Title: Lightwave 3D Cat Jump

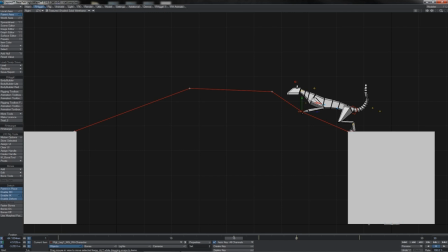12:41 They don't necessarily go in this overarch motion throughout the whole thing. Let's then come to 2 frames before the landing. Again, our halfway point would be about here, so we want to be somewhat ahead of that. So here-ish, give or take.
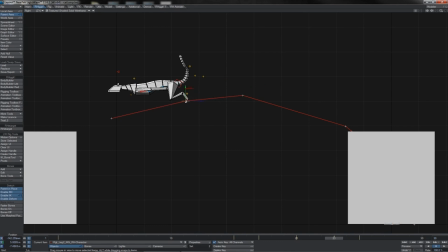12:57 We'll grab his rear feet, which at this point are really starting to come in, ready to catch, perhaps something like this. And just pull the toe up a little bit as well here. Whilst the front paws are well extended out,
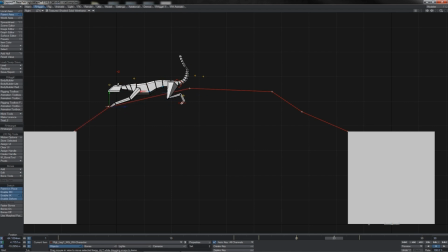13:13 really getting ready to catch the ledge that's coming up. The neck at this point will be starting to rise a little, preparing itself for its higher position there. And of course we should also check its position here, where what we want to do is lift it up slightly,
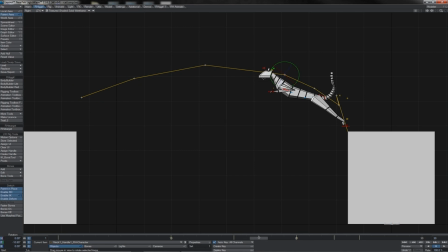13:31 again putting that rod right down the back here as he's really pressing, not just with his legs but of course with his whole spine. So we have a little click through and we can see we scrub, we've got our spring and travel like that.
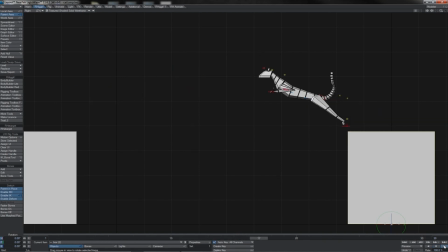13:47 Give it a little playback, see how it looks. Now we're starting to see some pretty decent motion going on there, and we're really getting the feeling of the lift off into the catch some. Okay, now it can be a little hard to see at this point,
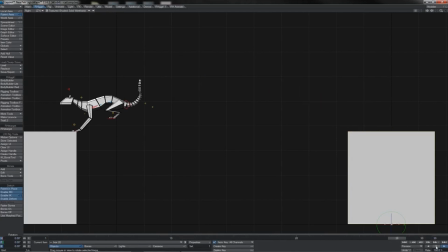14:04 but of course the thing we also have to deal with is the rate of acceleration. Of course, as he's pushing himself away, once his feet leave the platform, he starts to decelerate because he's losing momentum. And so even though this should be ever so slightly less than halfway between,
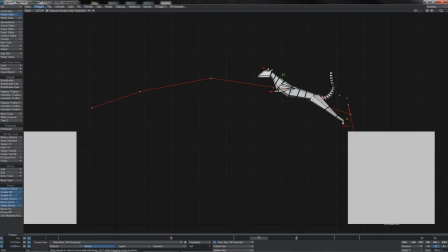14:23 I am going to bring his position on this frame here somewhat forward of where we have it in order to give him that little extra punch of acceleration coming from the rear limbs as he is of course leaving the
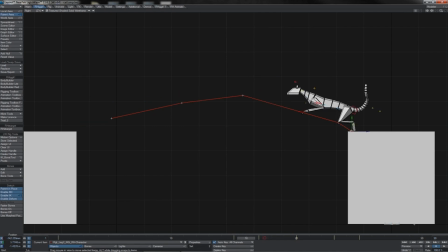14:41 platform. So perhaps something like that gives him a little more speed out of his jump. Now we see reasonably a minor difference. We've only moved him a small amount, but it does give that sense of a greater lift-off speed.
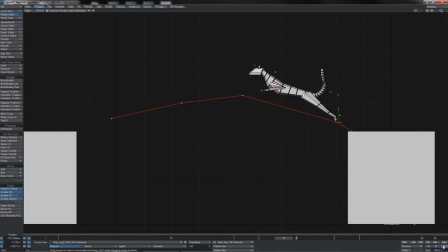14:57 The thrust looks much better than it did a second ago. Okay, let's start to deal with what happens after the landing, and I just want to make a couple of little adjustments to the landing frame here.
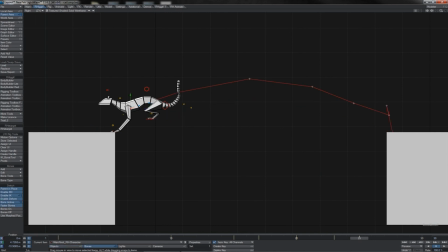15:11 First off, I'm going to pull him just a little bit further forwards, so as he's just a little bit further over the platform. Of course, make the necessary adjustments here on the hands and feet as they are.
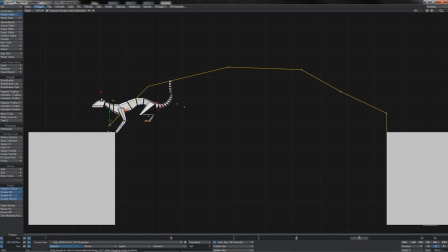15:28 Just a tiny little bit of shifting there. What we also want to notice, of course, you can go back and look at the reference for this, is that the hands don't land together. One comes slightly out in front of the other one like this.
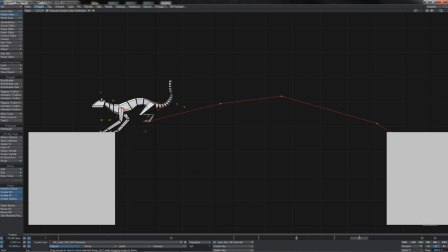15:43 So that'll be our landing pattern there for the hands. Also, by this point, the feet have started to differentiate slightly from one another. During the push-off and the lift, they were completely twinned to one another. They were doing the exact same action.
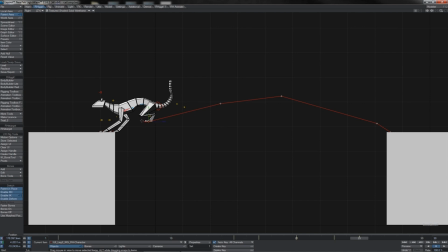15:58 But by this point in time, they've started to shift a little bit and prepare for the step that will come. And so, of course, the rear foot that goes forward the furthest is on the same side as the arm,
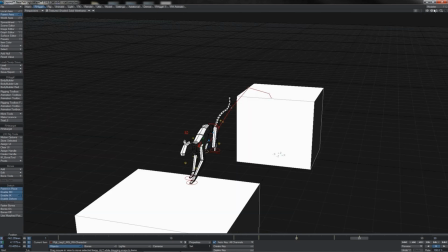16:13 which is backwards the furthest. So we can see that, of course, is the far side from our view, something like this.
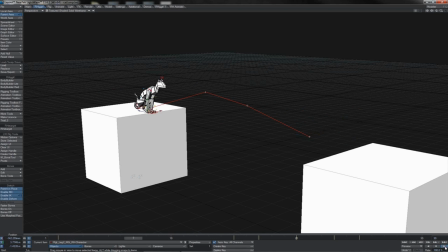16:21 Let's see how it's looking from here. Looking pretty nice. Liking the look of that. Got a real good sense of the spring there. You can really see the back legs pop out. Okay, good. So let's come to the landing frame then. Of course, once he's caught, he's going to be catching his weight.
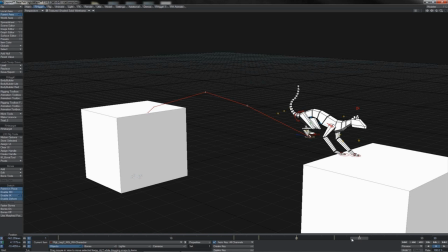16:39 He's going to decelerate quite notably. So we'll do this as a 1, 2, 3 frames and see how that looks for starters.